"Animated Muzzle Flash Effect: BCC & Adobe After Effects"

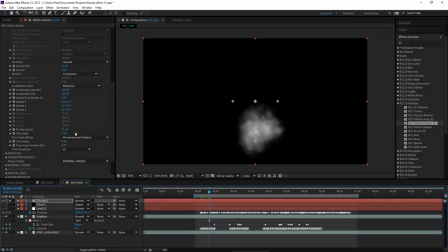Whenever you have a emitter that's moving around a lot, increasing the time resolution helps it stay on target better. There's also this inertia from emitter, which with a moving target will have your particles kind of sway with the emitter.
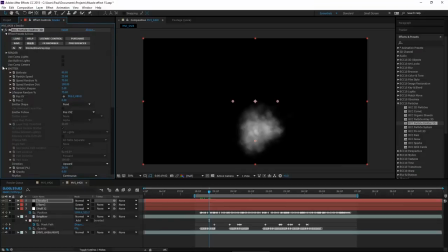It looks really good. We don't need to do it for this tutorial just yet, but you might want to do it in yours. Okay, now let's change the particles group. Let's increase the size of these particles a bit to about 270.
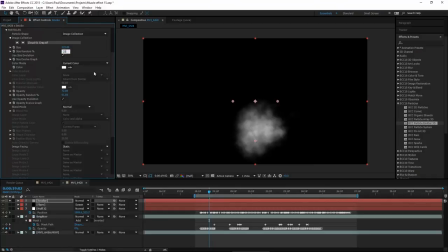I'm going to decrease the size random to 25 to keep them a little more consistent. I'm going to go into the size evolution graph here and really have the particles get big real quick and then gradually taper them off.
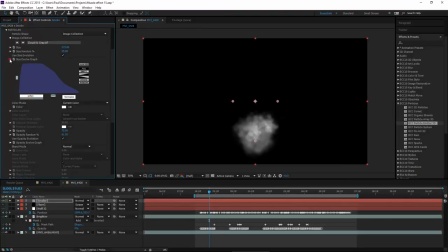We don't need to make them go down to zero size though. In opacity is where we can have them fade to zero. So open the opacity graph. Again, we want them to come up real quick and then kind of fade off.
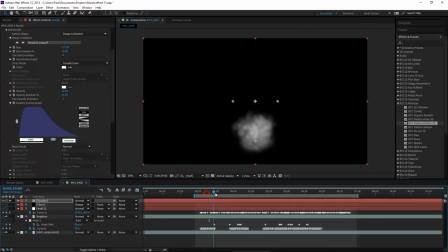And soften that a little bit. And scrubbing, we can see how it looks. It looks pretty good. We also want to bring down the overall opacity like way down, like to 20 or less. For now, I'll leave it around 20 so we can see what we're doing. We're going to make it even lower later.
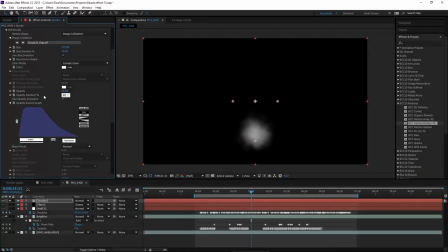In opacity random, bring that up to about 80. This gives it a little bit more texture. Okay, that's all we need to change right now. So next, let's go to the emitter, create a keyframe on position XY.
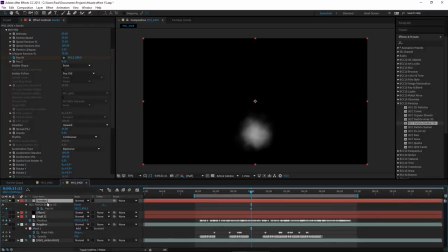And then in our timeline, hit U to reveal the position XY. And on the null object, which has already been motion tracked, we're just going to link these two parameters.
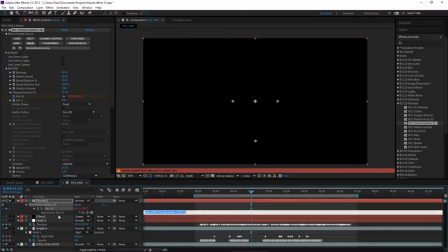So Alt-click on position XY on the particles, and then pick-whip them to the position of the null.
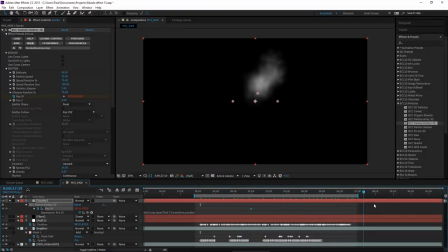And now we have our emitter following the location of the gun barrel. Just that easy, pretty much. And that looks pretty good. Again, you can see what I mean with the inertia. So if I turn this up just to show you how it looks, even just a little bit, like let's say to 8%,
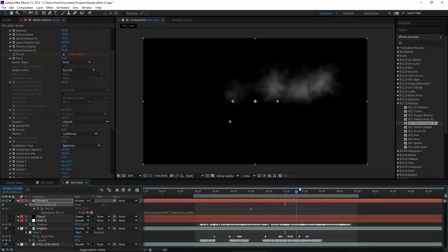you can see how the puffs of smoke kind of overcompensate for the motion. It looks really good. It's very realistic. And in fact, maybe we will use a little bit of it, just like 5. The reason I wouldn't use it too much is because we don't want it to drift away from the gun barrel.
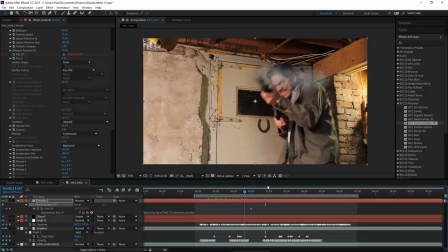For this effect, remember the smoke is always coming right from the barrel, or at least the end of the gun, so we don't really want that to drift too much. Okay, so the smoke is very obvious. Let's change the apply mode to screen. So that certainly helps. It's still pretty obvious.
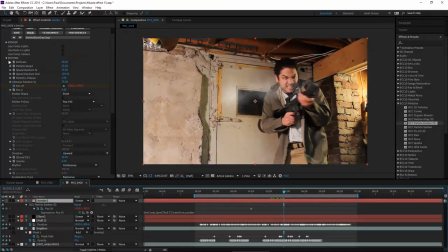So we're going to bring down the opacity in the particles a little bit more now. Maybe to like 15. Okay, so that's pretty good. We want to see that it's there. We just don't want it to be too obvious.
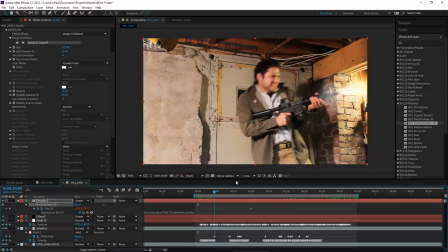We could have the smoke go away with the muzzle flashes, but you can also just leave it on, like a smoking gun.
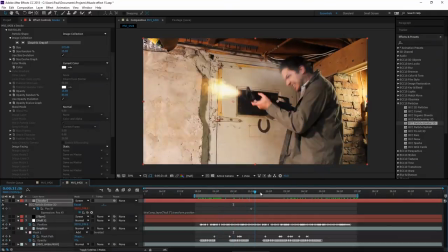So I'm going to leave it on, but if you do want the smoke to go away, what I would do is animate the size of the particles to make them fade out.
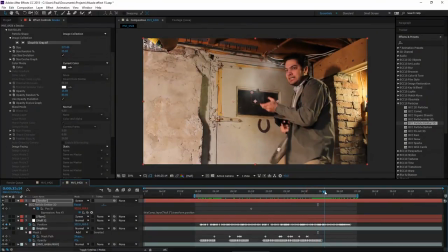So let's do that at the very end. There's the last shot. So at that point, let's create a keyframe for size. Let's go forward a bit. About here, let's have the size be 80.
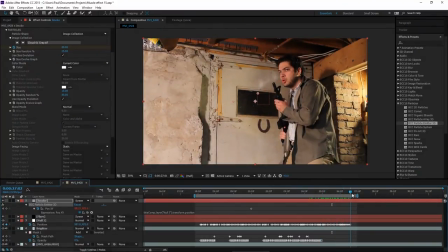So there you can see the smoke more naturally goes away. Now that puff I do there at the end is actually animated.
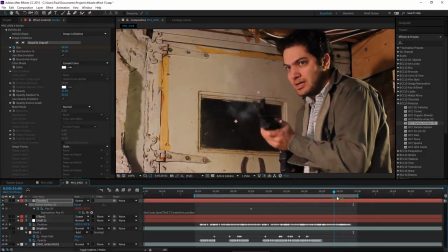So obviously I'm not tracking anything at that point. I just put in some keyframes so the null object moved away from the barrel in a realistic fashion. And that's it. That's all I had to do to make the blowing effect work.
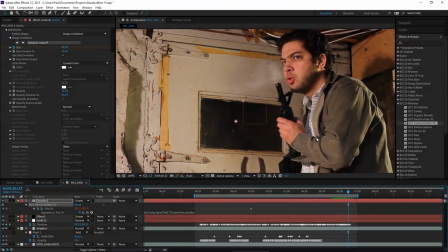We also want to make sure the emitter stops emitting at some point.
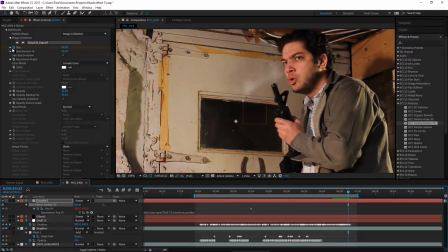So maybe after it moves away, go into the emitter group, create a keyframe, go forward one more keyframe, and then set it to zero. So that'll make sure the smoke stops coming at the end.
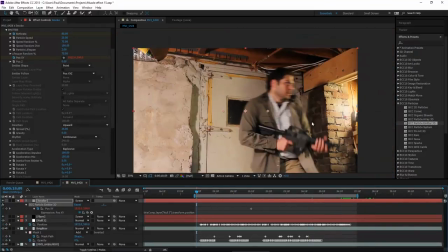Similarly, in the beginning, we don't want smoke happening before the gun fires.
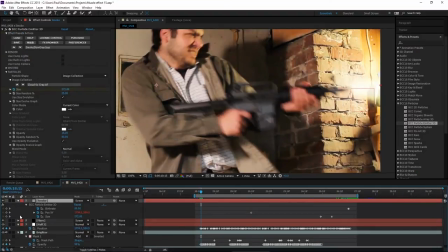So that's the first gunshot there. Let's create another size keyframe on that frame.
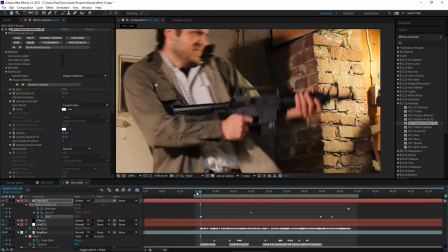Go up one and set the size to zero. So making that change happen over a single frame makes the smoke appear instantaneously.
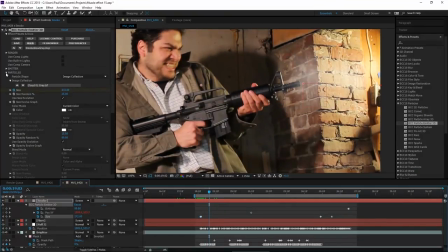You could also do that with opacity. I wouldn't use birth rate for things that need an instantaneous change like that.
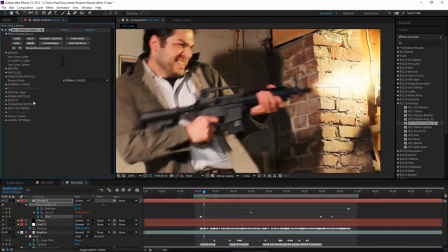You know, it takes some time for the particles to grow. So size and opacity give you that instant result.
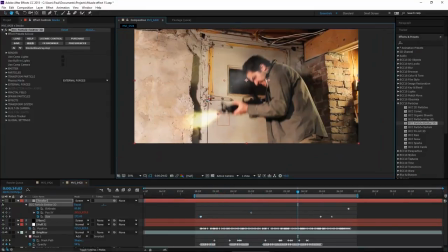Okay, so there's only one last thing I want to do to the smoke, and that's add a motion blur.
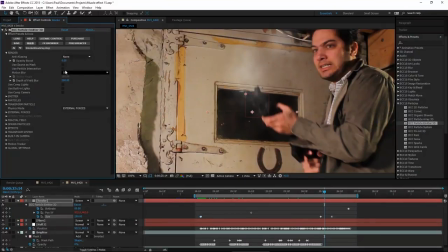Now, we could just use the motion blur that comes in the filter, but what I like even better is to just add a vector blur. One of the things I especially like about using a vector blur is how it connects the individual particles of smoke together.
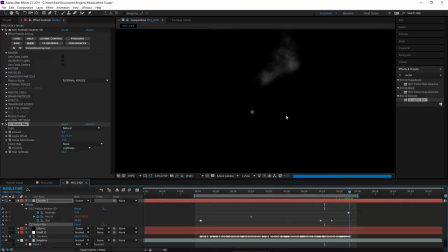So I'll show you what I mean. So here's how it looks without any kind of vector blur going on. If I set this to perpendicular and increase the amount to like 40, it sort of fills in the gaps and gives you a very swirly, almost vortex-like result.
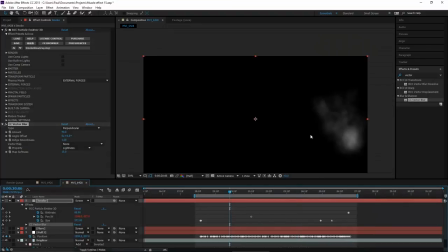It's not perfect for every situation. I wouldn't always use it. Motion blur can be better for some cases,
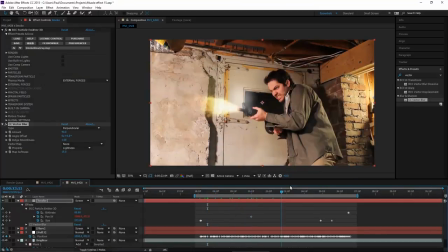but especially blowing out smoke when you want to see some of those swirls, it just makes a lot of sense to use it.
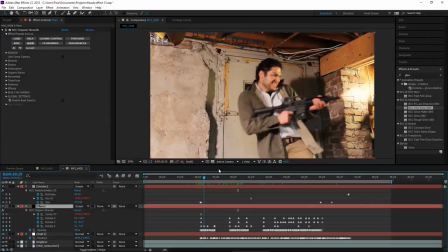There it goes. Okay, now that covers pretty much everything.
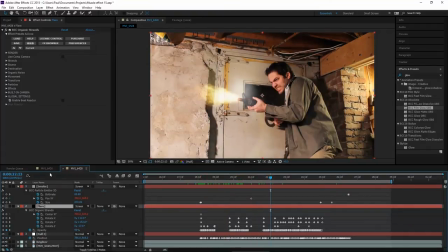Just a few finishing touches I can put on this overall effect. Obviously, the footage here was not color corrected, so just to quickly copy this curves filter to get a better looking source footage there.
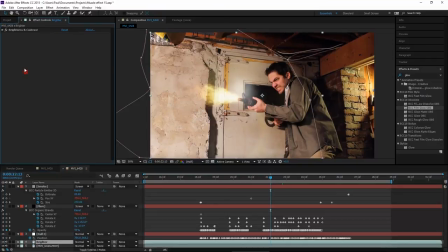That really exaggerates the blast difference, but let's not exaggerate it too much.
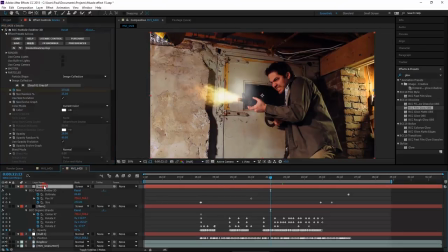Now that we made that darker, the smoke's too bright. So going to the smoke, let's bring down the opacity again to like 10. And you know what? I'm going to go the extra mile and put a film glow on the flare. Not much of one, just enough to give it a little extra kick.
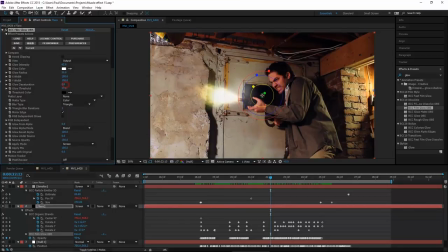So going to turn off independent glows, turn glow desaturation to zero, maybe boost that glow just a bit.
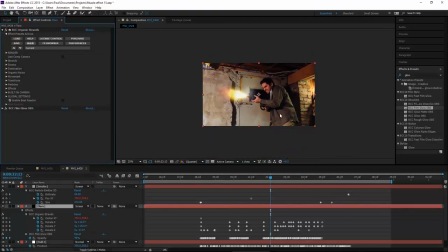And there you go. So that is definitely a muzzle flash with all the violence it implies.
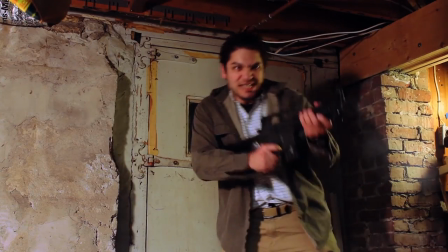Okay, well, I hope you've enjoyed watching this tutorial. I know I've had a lot of fun making it.
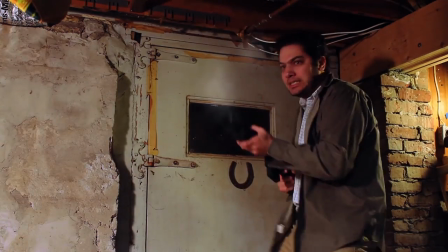And if you want to try your own but don't have BCC, you can download a free trial version of the product on our website.
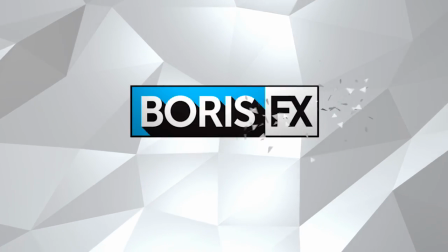And that's at borseffects.com.